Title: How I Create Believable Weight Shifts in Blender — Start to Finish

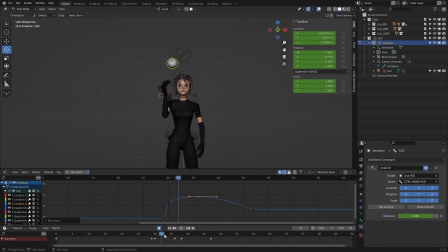Here I'm just changing that tangent handle to vector to keep it, pointed up. Again, trying to figure out the best timing, the best spacing for this movement.
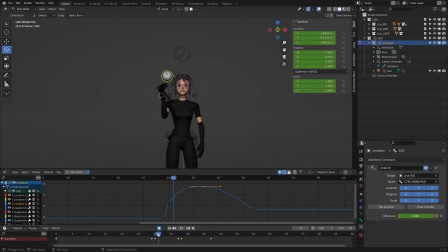That feels natural. Obviously, that doesn't quite feel natural yet, so I'm kind of just figuring out how I should tweak these curves to get something that feels like she's actually just tossing the ball in the air, has, the weight that it should.
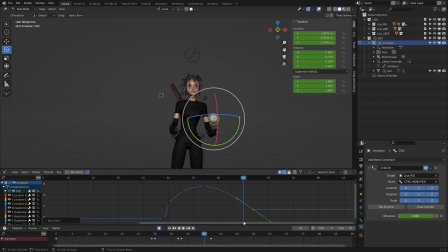And obviously, it's like just hanging up in the air a bit too long.
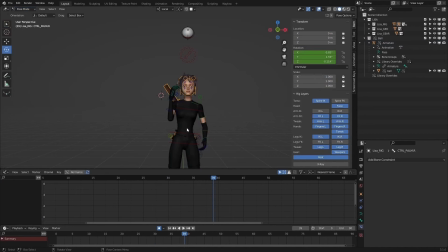And I think there I was checking, it felt like the ball was like constrained to something still.
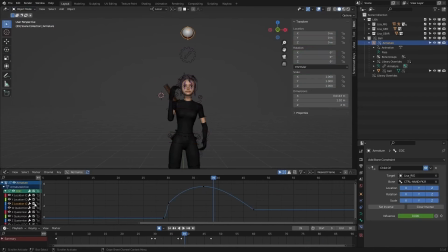Like the way the ball was moving, it felt like the curves wouldn't be making it hang up in the air. Like it looked like it might have still had some constraint set up on like the torso or the hand. But I think it is this translate X curve that is causing the weird hang up there.
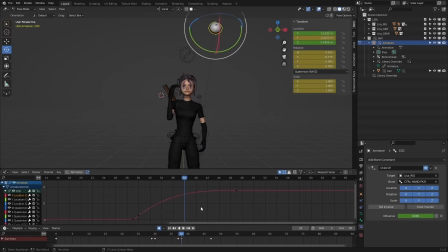But now I'm trying to go in there and tweak. And it's funny because, yeah, here like I noticed the the ball looking at it from just the front view,
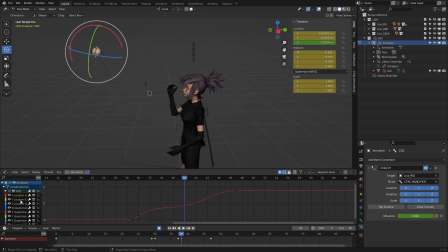it looked normal, but the ball is shooting super far in front of her. Um, so here I was trying to figure out what curve I need to tweak
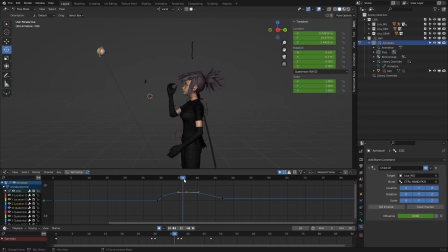to get this correct in place. So that's not just shooting out directly in front. Like here, I just tweaking that tangent handle
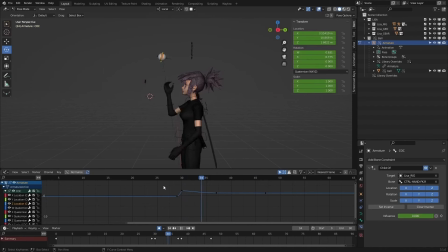and get something that already feels a little bit more natural. I remember it was funny starting the ball toss of this. This was like the thing that I was like, this will take 2 minutes. It's just animating a ball moving up and down. But yeah, I was like battling this to figure out
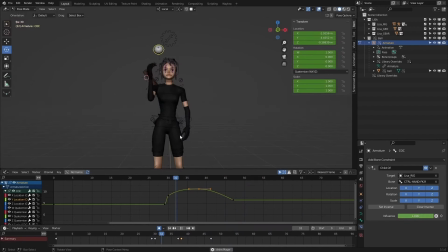why it was feeling so like caught, still feeling like very caught up in the air. It's like it's getting stuck on something, and it is just like going in and having to really refine these curves here and the spacing of it.
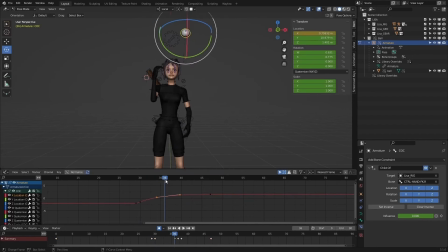Because like here, it's feeling like it's moving
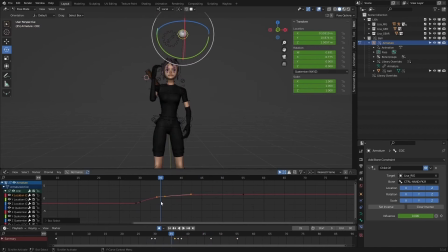too far screen right really quickly and then just hangs there and then drops. So again, here I'm like tweaking these curves to get something a bit more flat. So it feels like it has more of a natural transition there into our hand.
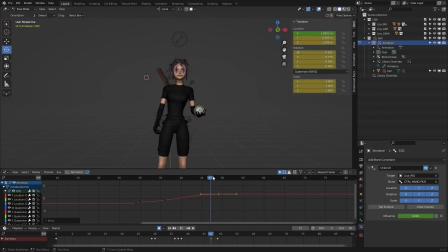I think that's definitely feeling a bit better there overall.